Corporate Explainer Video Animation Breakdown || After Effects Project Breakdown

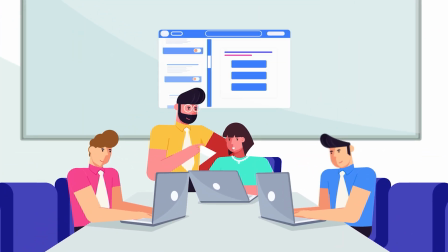(0:00)
Hey guys welcome to proud animator. In this video I'm going to show you guys the step-by-step breakdown of how I
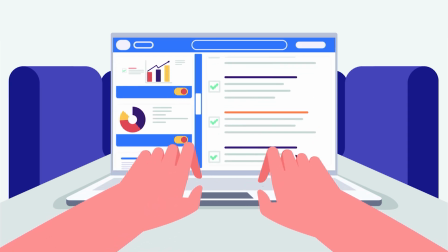(0:07)
created this office explainer animation project from beginning to the end.
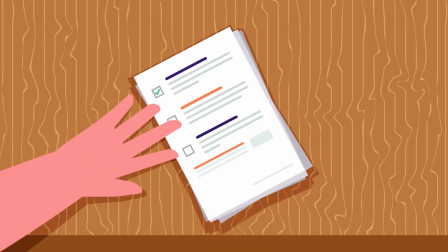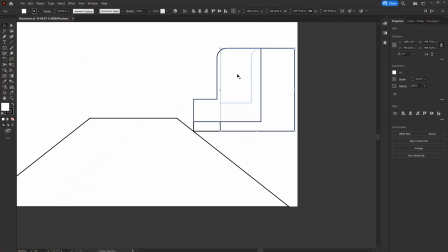(0:20)
After finalizing with the overall scene setup I started with the rough sketch to put all the
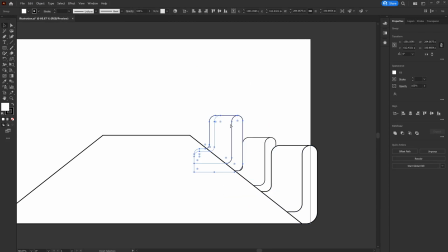(0:26)
ideas on the paper and then jumped on to Adobe Illustrator and started with adding the basic shapes.
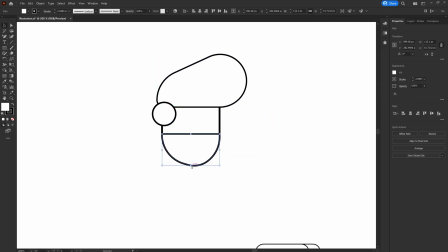(0:32)
As this is the initial stage of the illustration I'm avoiding the color selection
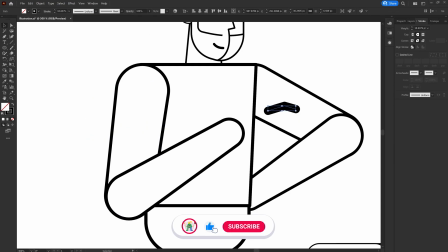(0:37)
process in this stage to get the overall structure correct first once I'm done with the
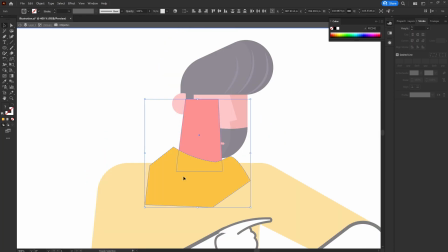(0:42)
basic structure I started adding colors taking references from Adobe color and
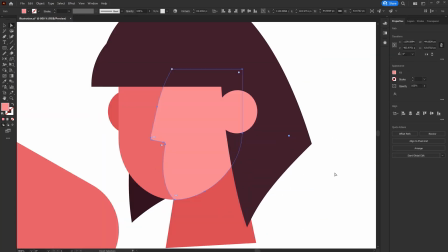(0:47)
Pinterest once I'm happy with the overall colors I started adding more elements
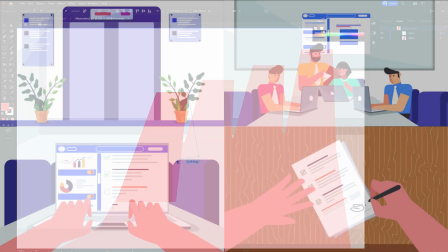(0:51)
on the illustration and here I am with the illustrations that I would
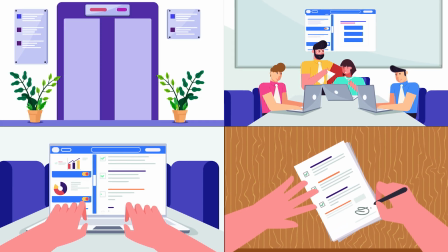(0:56)
need for this explainer video animation so the video starts with the
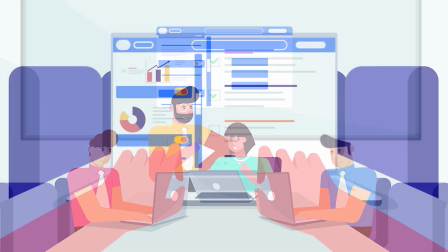(1:01)
lift and then goes zooming into the meeting room from the meeting room to the laptop scene and then finally ends with the signature animation on a document.
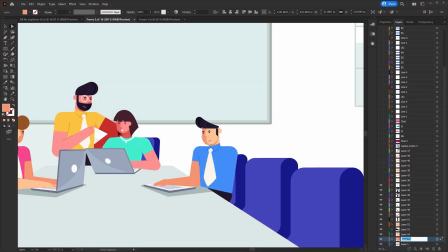(1:10)
So after the illustrations are finalized then I started with separating the layers in illustrator to prepare the file for animation in after effects.
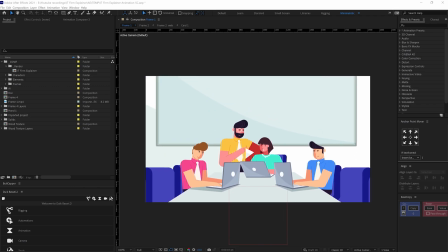(1:20)
In after effects I started with this zoom in transition animation for this zoom in transition I used a null layer for camera zoom.
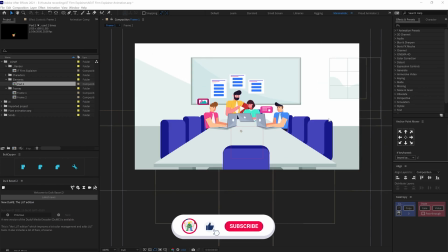(1:29)
I added a null layer and parented all the composition and other scene elements
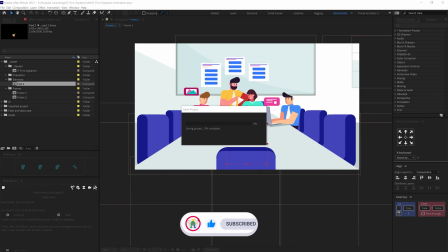(1:34)
with this null layer and simply scaled up this null layer to zoom into the door.
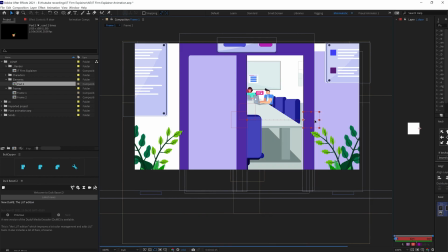(1:39)
In between the zoom in transition I opened the door with position keyframes.
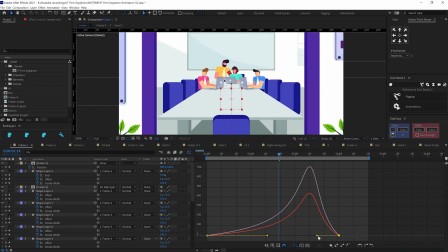(1:44)
While zooming in I made the motion graph somewhat like this. I gave a long ease at the start and slightly decreased the ease at the end to
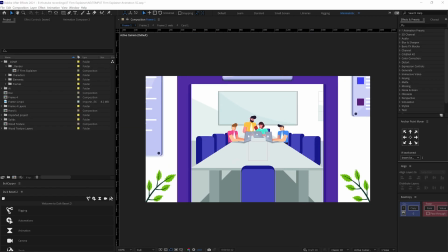(1:53)
give a very slow camera movement at the start while zooming
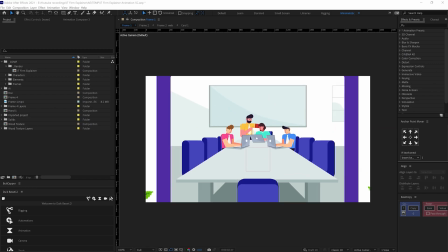(1:58)
in i added some parallax effect during the zoom in transition for this
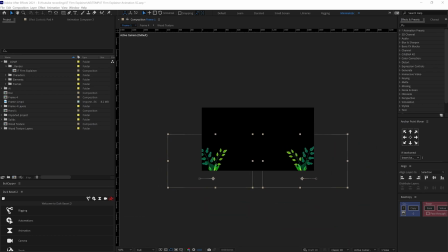(2:02)
fast i added some position animation in x-axis and for the meeting room
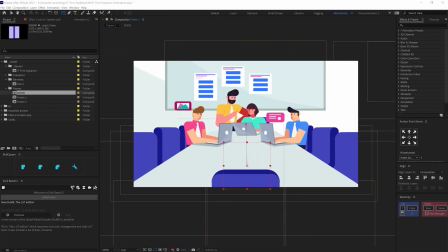(2:07)
i scaled down the room composition a bit and due to the perspective
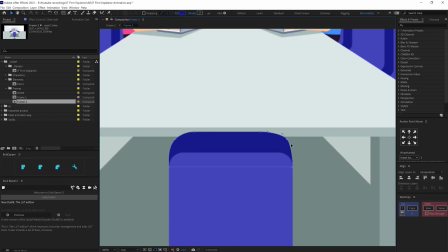(2:11)
change i morphed the shape of the chair during the zoom in transition to add some
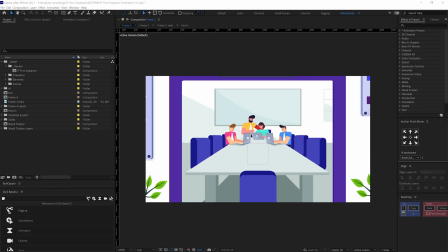(2:16)
dimension to the scene now all the other movement of the parallax effect should have the exact same motion graph as the zoom in transition keyframes
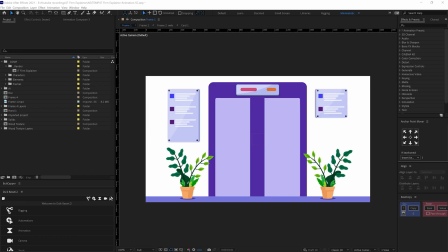(2:25)
so instead of fixing the graphs manually i used a plugin called iscopy to copy and paste the motion graphs well iscopy is a free
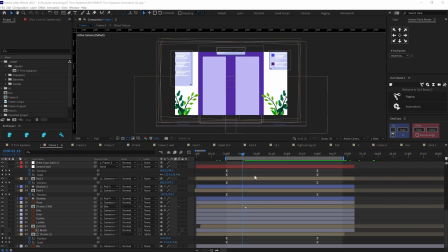(2:35)
plugin to use iscopy properly you need to select the pair of keyframes from which you need to copy the graph and then click on copy and select the another
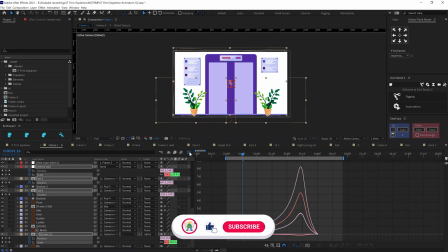(2:45)
set of keyframes and click is and you got the exact same motion graph.
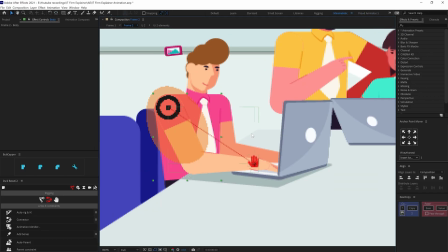(2:52)
In this scene I rigged all the characters with twig structures and animated them accordingly with twig controllers. If you want to learn how to rig and animate characters with twig bezel then you can check out my previous tutorial on character rigging and animation.
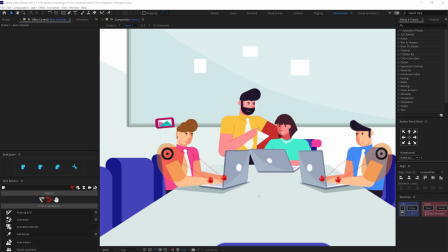(3:07)
I will give the link in the description or you can check out the i button on the top right corner.
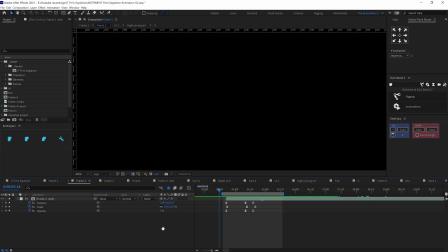(3:13)
So, after I am done with the character animation in the scene, I added a UI popup. For the UI animation, I animated the position, scale and opacity property of the layers.
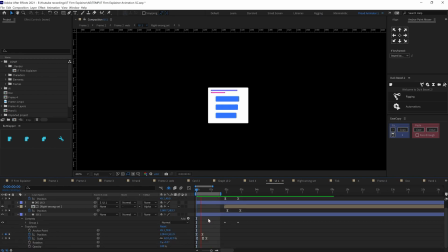(3:24)
For the internal elements, I did the same. For the line, I added a trim path and animated the end value. Then I offset the keyframes to add some follow through.
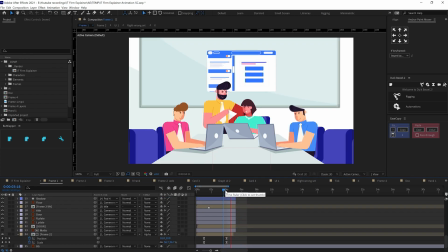(3:34)
Then I added a match cut for the meeting room scene to the laptop close up view. To add a match cut, I used the same website UI to maintain the continuity.
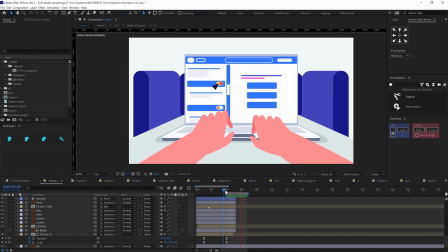(3:45)
To add some extra touch to the match cut,
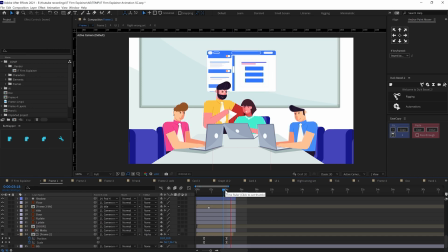(3:48)
I added an anticipation for a click in the previous scene and a click on the laptop close-up view scene.
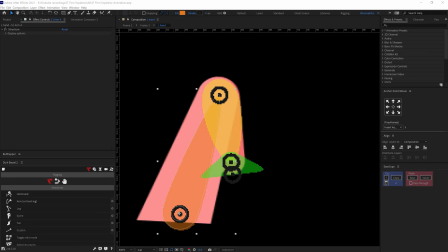(3:55)
To rig this hand, I used Twig Bezier plugin. To rig each of the fingers, I used arm structures.